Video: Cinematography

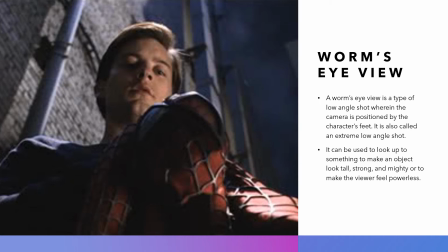(12:11)
This shot is from Spider-Man 2 by Sam Raimi, wherein the character Peter Parker is giving up his Spider-Man persona, and the viewers are powerless to stop him.
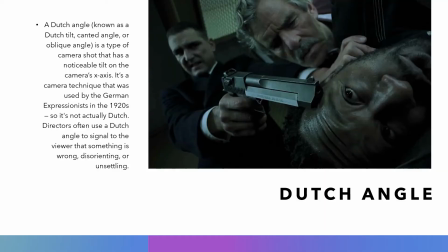(12:28)
A Dutch angle, known as a Dutch tilt, canted angle, or oblique angle, is a type of camera shot that has a noticeable tilt on the camera's x-axis. It's a camera technique that was used by the German expressionists in the 1920s, so it's not actually Dutch.
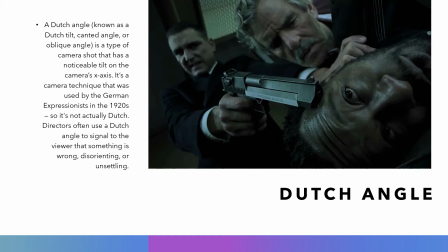(12:44)
Directors often use a Dutch angle to signal to the viewer that something is wrong, disorienting, or unsettling. This shot is from Snatch by Guy Ritchie, where all the characters are tilted slightly to the left.
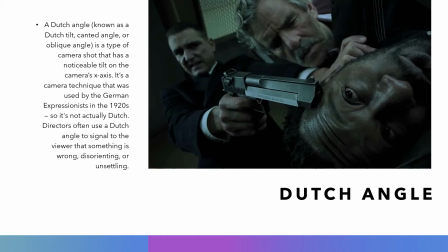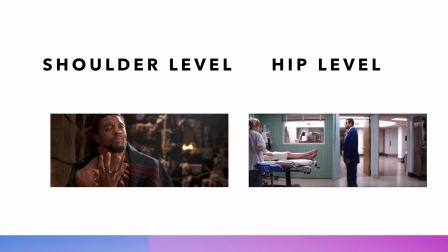(13:08)
Other camera angles include the shoulder level and the hip level, where you see the character's shoulders and hips are the ones that are in the center of the frame.
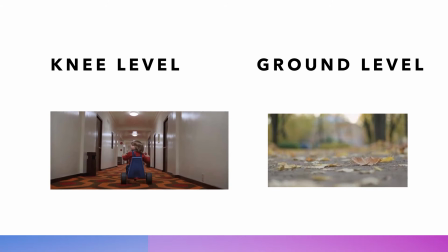(13:25)
There's also the knee level and the ground level angles, wherein the camera is placed at the level of the knees of a regular person or placed directly on the ground.
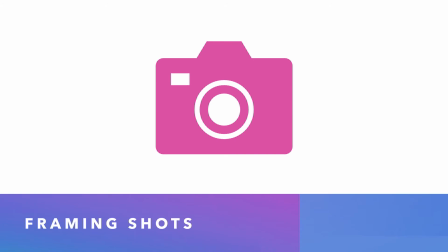(13:46)
The type of shots and the angles can be used in order to frame shots, and there are many different ways to frame a shot.
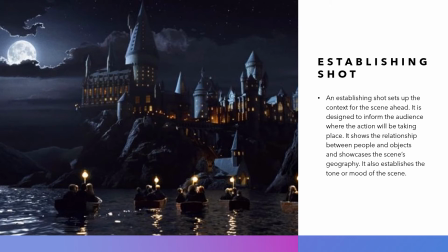(13:57)
An establishing shot sets up the context for the scene ahead. It is designed to inform the audience where the action will be taking place. It shows the relationship between people and objects and showcases the scene's geography.
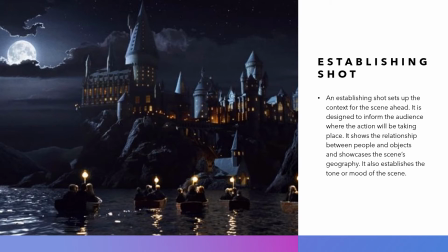(14:13)
It also establishes the tone or mood of the scene. This shot is from Harry Potter and the Sorcerer's Stone. It is a low-angle, extreme wide shot.
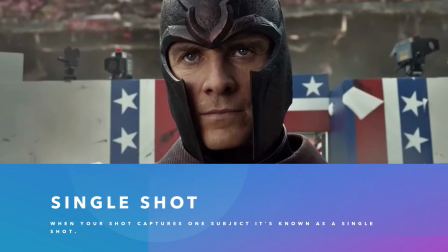(14:27)
When your shot captures one subject, it's known as a single shot. This shot is from X-Men Days of Future Past. It is a low-angle close-up.
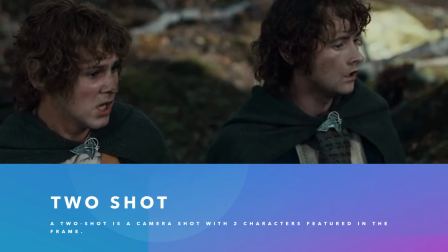(14:44)
A two-shot is a camera shot with two characters featured in the frame. This is from The Lord of the Rings, The Fellowship of the Ring. It is a high-angle, medium close-up.
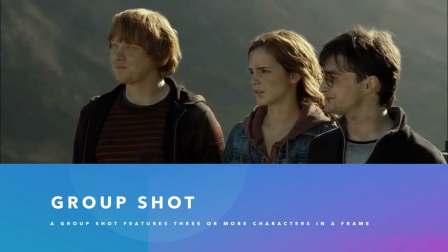(15:01)
A group shot features three or more characters in a frame. This is from Harry Potter and the Deathly Hallows Part 2, and it is eye level medium shot.
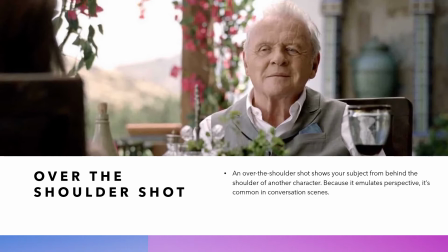(15:20)
An over-the-shoulder shot shows your subject from behind the shoulder of another character. Because it emulates perspective, it's common in conversation scenes.
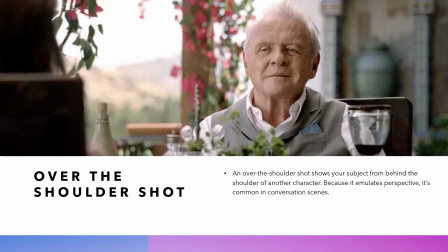(15:31)
The character's shoulder is seen in the blurred part of the foreground of the scene, so this is a medium close-up in eye level.
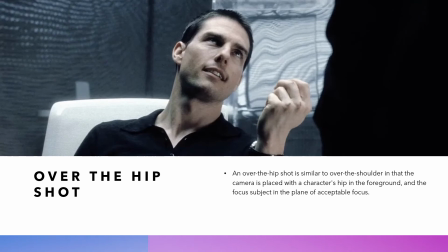(15:48)
An over-the-hip shot is similar to the over-the-shoulder shot in that the camera is placed behind a character's hip, so the hip is in the foreground. So we use this shot when the conversation is taking place between one character that is sitting and another one that is standing.
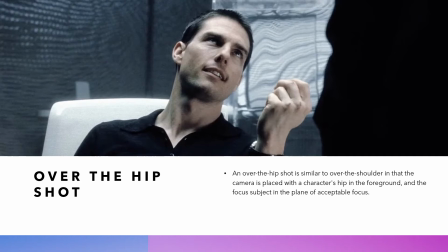(16:10)
This is an eye level shot because we keep our focus on the character who is sitting down.